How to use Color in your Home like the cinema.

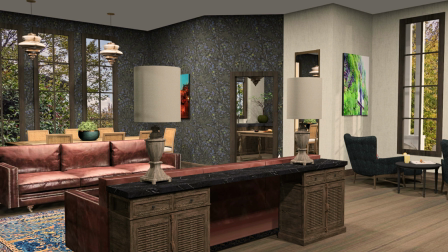243s
Consider the colors in your kitchen then as an extension of the living room if you can see them from there, because other people will be able to see that too. So use that to your advantage. In that last example, you can see that instead of just matching the colors that are in the room you're standing in with colors in the room beyond, they actually introduced new colors, and that's a really interesting thing to do in your own home.
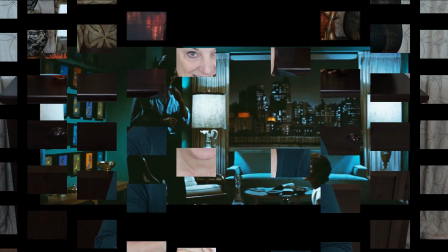269s
Sometimes the cinema brings color in unconventional ways. This is another example from that same movie, The Best of Everything.
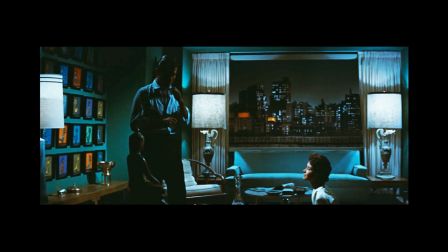278s
Notice they have art on the wall, beautiful, colorful art. Draws your eye there. The whole room is kind of a greenish blue, but they have even used the view from the window to add to the scheme of the room. Obviously, this was done on purpose. They could have left those just regular buildings, but look what it would do.
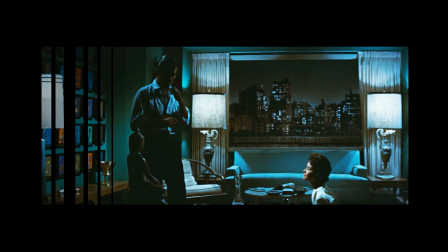297s
It just isn't quite as captivating. So how do you do that in your own home?
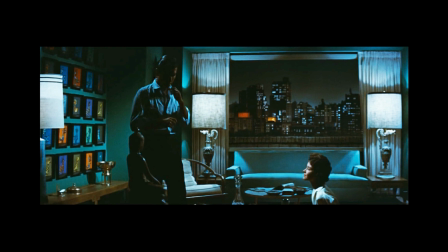303s
And no, I am not saying that you need to go put colored lights on your neighbor's house behind you or anything like that.
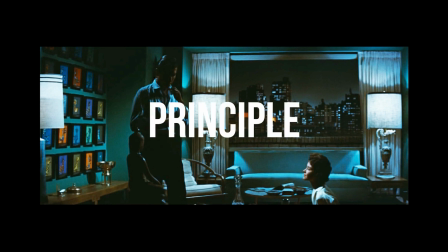310s
But it tells us an idea, a principle that we can definitely use in our homes. And again, it's about taking color beyond the room. That's one of the techniques that doesn't have to be expensive at all. Now in this next example, the angle of the camera actually matters, but that's okay, because when you have guests over to your house, or even you in your own home, when you're standing in a room, as you walk around in your different parts of the room, you're going to see different views. And what that does is it makes it like that room isn't stayed. It isn't just one set thing, because it can give each part of the room another little thing, another little interest.
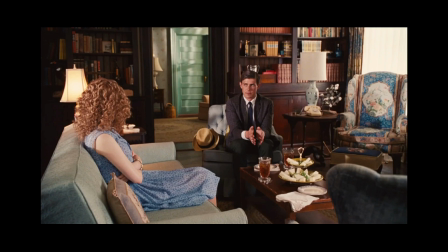353s
I have a couple images here from a movie called The Help, and you'll notice in this first one in the living room, what do you see beyond? There's definitely color beyond. That door, that soft, creamy, warm mint green door. The shot was made on purpose so you could see that. It becomes part of the room.
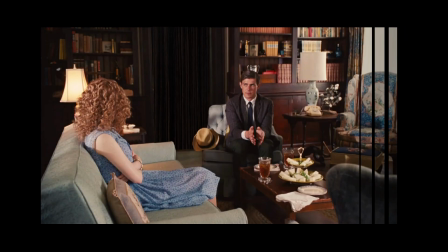372s
Now imagine if there was just a wall there, or a door.
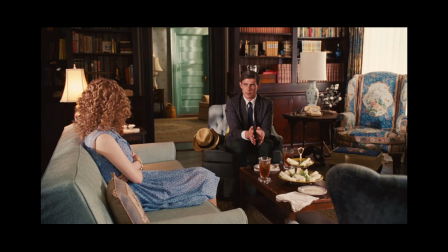377s
The room would still be amazing, but this definitely grabs your attention. This next example incorporates light into the room to infuse the color with life and vibrancy.
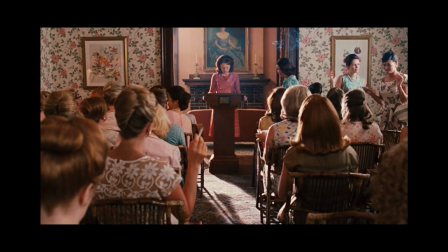389s
You'll see. So this one's interesting. We see Bryce Howard standing at the podium. They did something very purposeful here. What makes this image interesting? Well, about 100 things.
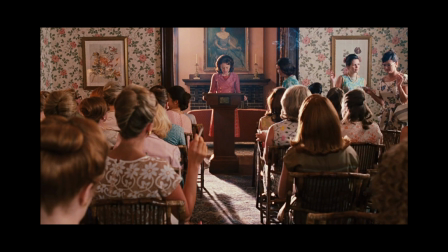402s
But we're going to concentrate on one thing right now. Notice they put her, instead of just in front of a wall, there is a room behind her. So we see her dress kind of glowing red. We see the couch, we notice that back there, and the painting. It's intriguing. It takes our eyes past the room we're standing in. In this next image, you'll see the principle of color beyond played out in the wall color of a whole room beyond.
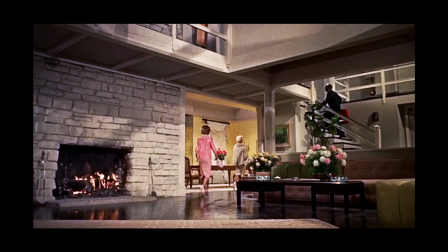429s
So in this image from Imitation of Life, you can see very clearly that they have a yellow dining room off in the distance that draws your eye there. That's color beyond this neutral room that we're sitting in. Coming up, we're going to see objects used as well as wall color in the room beyond and the room you're standing in, and how they play off of each other.
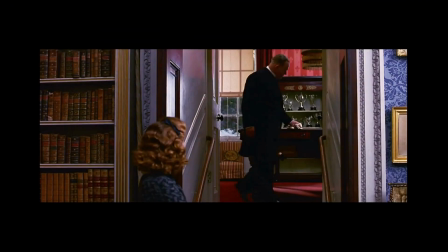450s
It's interesting. Take a look. This is from Remains of the Day. Gorgeous. In the room in the forefront, we have a deep blue on the walls, but the room that we see just beyond, we see a lot of red brought in. And of course it ties in with the books behind her head, you can see on the left there.
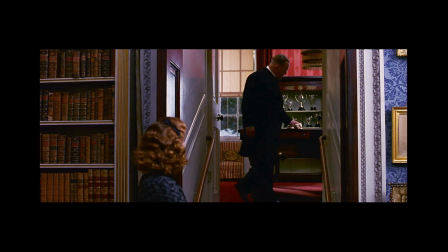469s
And that all ties in with the chair, the striped chair in that room beyond. Next up, we're going to see a rather dramatic use of color beyond on a feature wall.
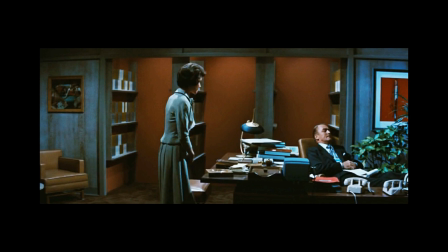481s
One more from The Best of Everything.